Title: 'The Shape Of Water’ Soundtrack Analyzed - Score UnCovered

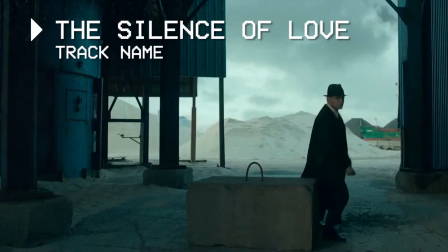[0:08]
Welcome to this ongoing soundtrack series, where I analyze the musical score from some of the greatest movies, TV shows, and video games.
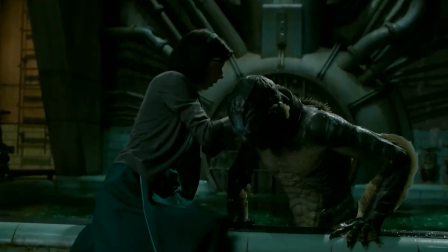[0:15]
It is here where I discuss how a soundtrack complements its corresponding title, along with how it came to be.
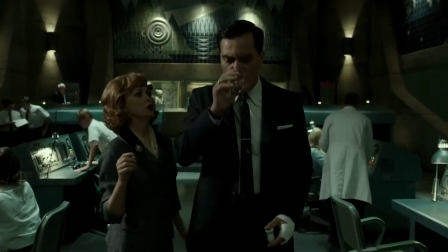[0:21]
In this episode, I'll be going over the award-winning score of The Shape of Water, created by French composer Alexandre Desplat.
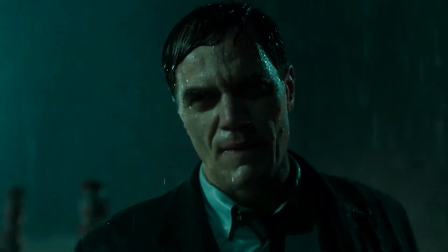[0:28]
Within the episode, I'll go over the score's submerged tone, Desplat's international and supernatural themes,
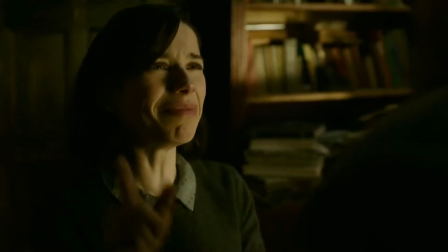[0:35]
and how he shaped his music to form a motion on the screen.
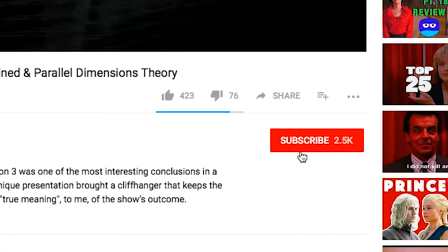[0:38]
Before we start, if you're new to the channel, consider subscribing to find more soundtrack analysis on other titles in the future.
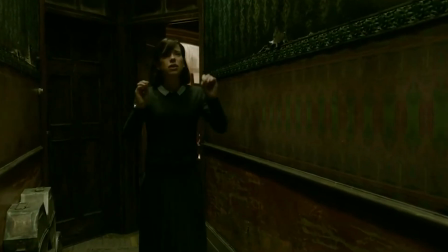[0:45]
Each week you can find a new analysis video. Anyone that is coming back for another round, thank you greatly for your support. With all that said, let's begin. Director Guillermo del Toro repeatedly proves his successful capability of developing The inconceivable. Intertwining imagination into reality continuously pulls his audience into the creation without effort. And for The Shape of Water, Del Toro hired on Alexandre Desplat, who executed the best possible score for Guillermo's vision.
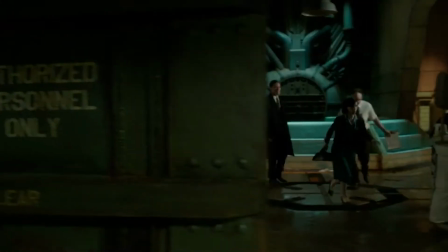[1:24]
In January of 2017, after the film has been completely shot,
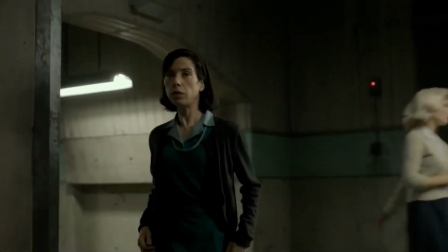[1:28]
Del Toro presented his project to Alexandra, knowing the composer would be paramount to the unusual love story's tone.
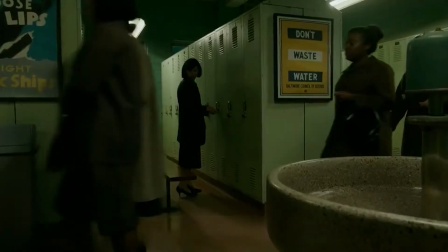[1:35]
There is always the question which comes first, the score or the shooting,
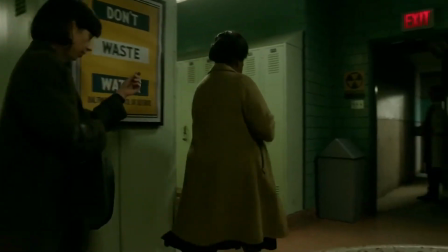[1:39]
and it all depends on the director, producer, and their plan of action, it's always different.
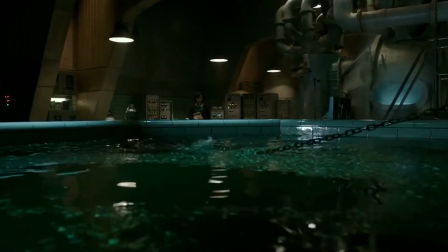[1:44]
In the case for producer, director, and writer, Guillermo,
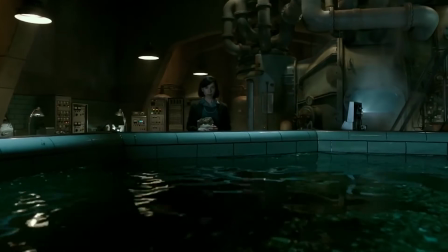[1:48]
he met up with Alexandra when he had the initial idea for the movie years before, and wanted to team up with the composer for the first time.
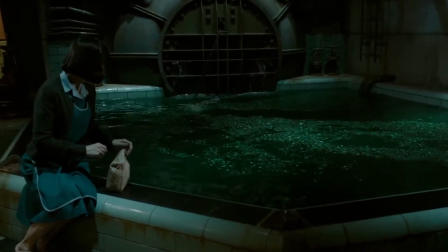[1:56]
Now Guillermo is a passionate filmmaker who understands the destination of each of his films,
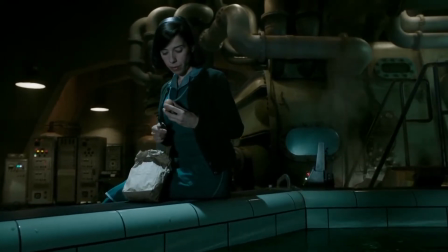[2:01]
and his selection for this movie's composer determined beforehand has allowed the director to understand how he wanted the movie placed during production.
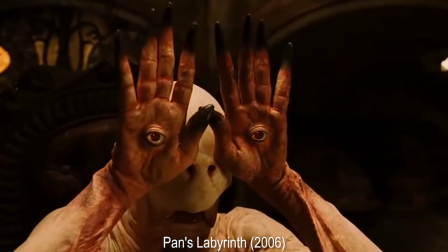[2:09]
Desplat was motivated to work with Guillermo due to his respect for all his movies, especially Pan's Labyrinth.
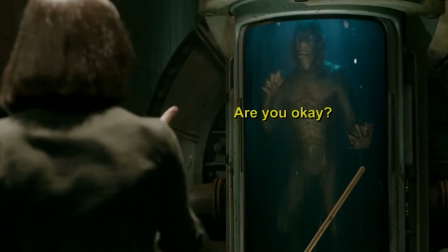[2:16]
In the end, he knew The Shape of Water would be del Toro's biggest movie yet.
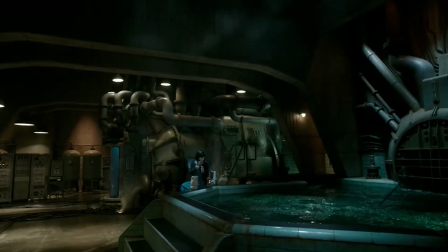[2:20]
What makes this movie and its score considerably different than del Toro's other films is how it's represented.
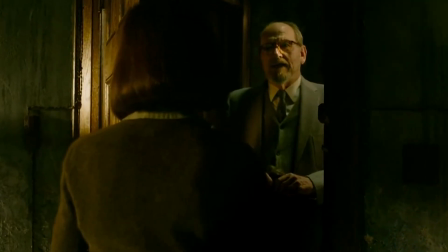[2:26]
Guillermo hits a horror element in a larger part of his career,
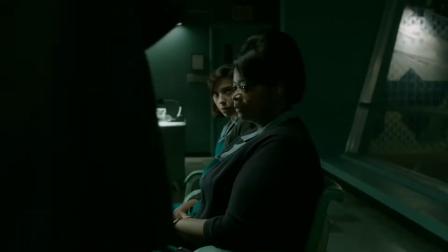[2:30]
and if you were to guess the atmosphere of a story with an underwater creature directed by that horror-style director, you'd be pleasantly surprised.
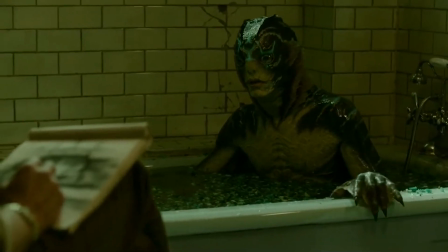[2:39]
Even the music that Alexandra composes keeps the unknown specimen a creature rather than a monster.
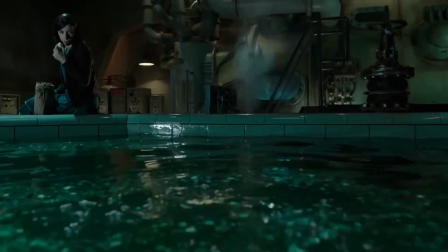[2:45]
There isn't a section in the score that breaches the thought that the sea creature is unstable,
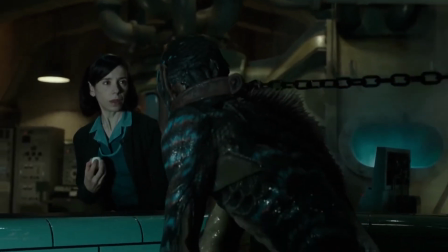[2:50]
and it's this important musical aspect that allows the audience to feel sympathy for this character.
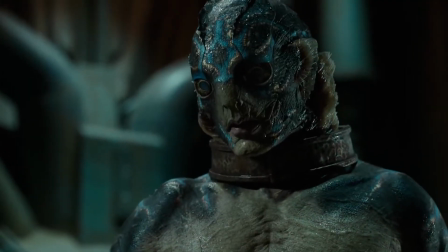[2:56]
Alternatively, the closest thing to a monster in this film is the evolution of Michael Shannon's character Richard.
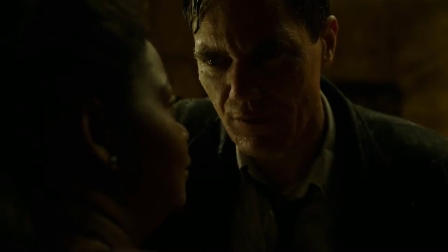[3:03]
He is placed in a spot that has pushed his boundaries and the music shows his escalation into lunacy.
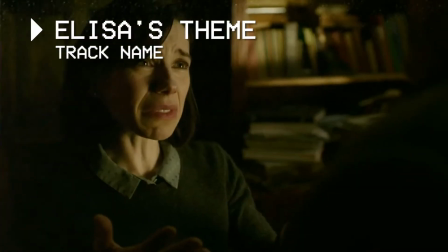[3:12]
Emotion is obviously imperative in a film's score.
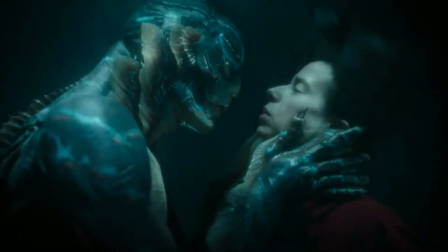[3:16]
A story about a scaly waterman and a mute is very precise, thus the music in this case is essential to expressing the passion.
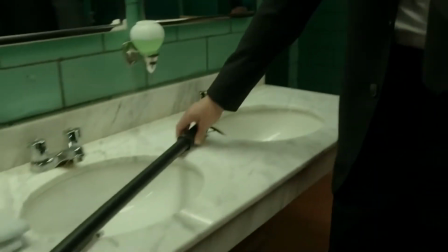[3:24]
The main opening track of The Shape of Water is a crucial motif of the film,
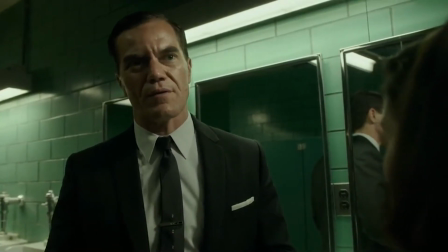[3:29]
with its subtle introduction to the main protagonist Eliza and beaming melody that highlights the romance theme.
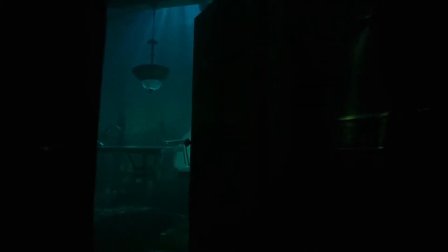[3:35]
Although unintentional, Alexandra wrote the opening scene's melody with a consistent waving arpeggio, or a series of notes from a chord played in succession.
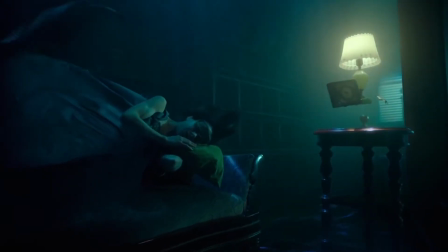[3:44]
The arpeggio can easily display a deeper meaning to the shape that water forms, and in this case a series of waves.
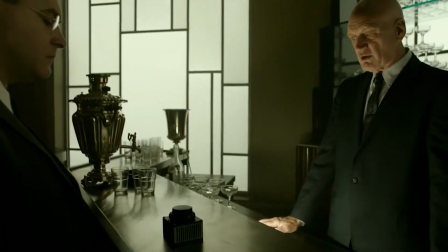[3:51]
As I said, this tune wasn't deliberate,
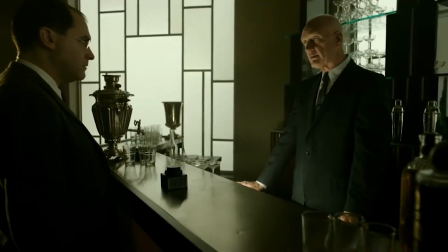[3:54]
but Alexandra composes his compositions in a significant fashion that allows him to manifest his music by pure intellect.
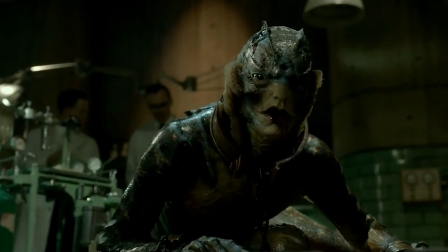[4:01]
Rather than simply playing a melody and distributing it throughout the score,
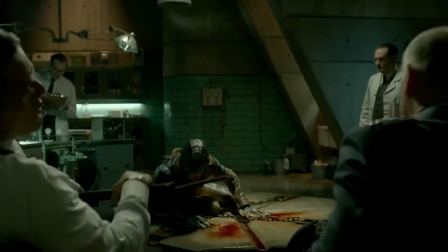[4:06]
he analyzes his ideas based off the concepts, sounds, and characters that are formed from the story.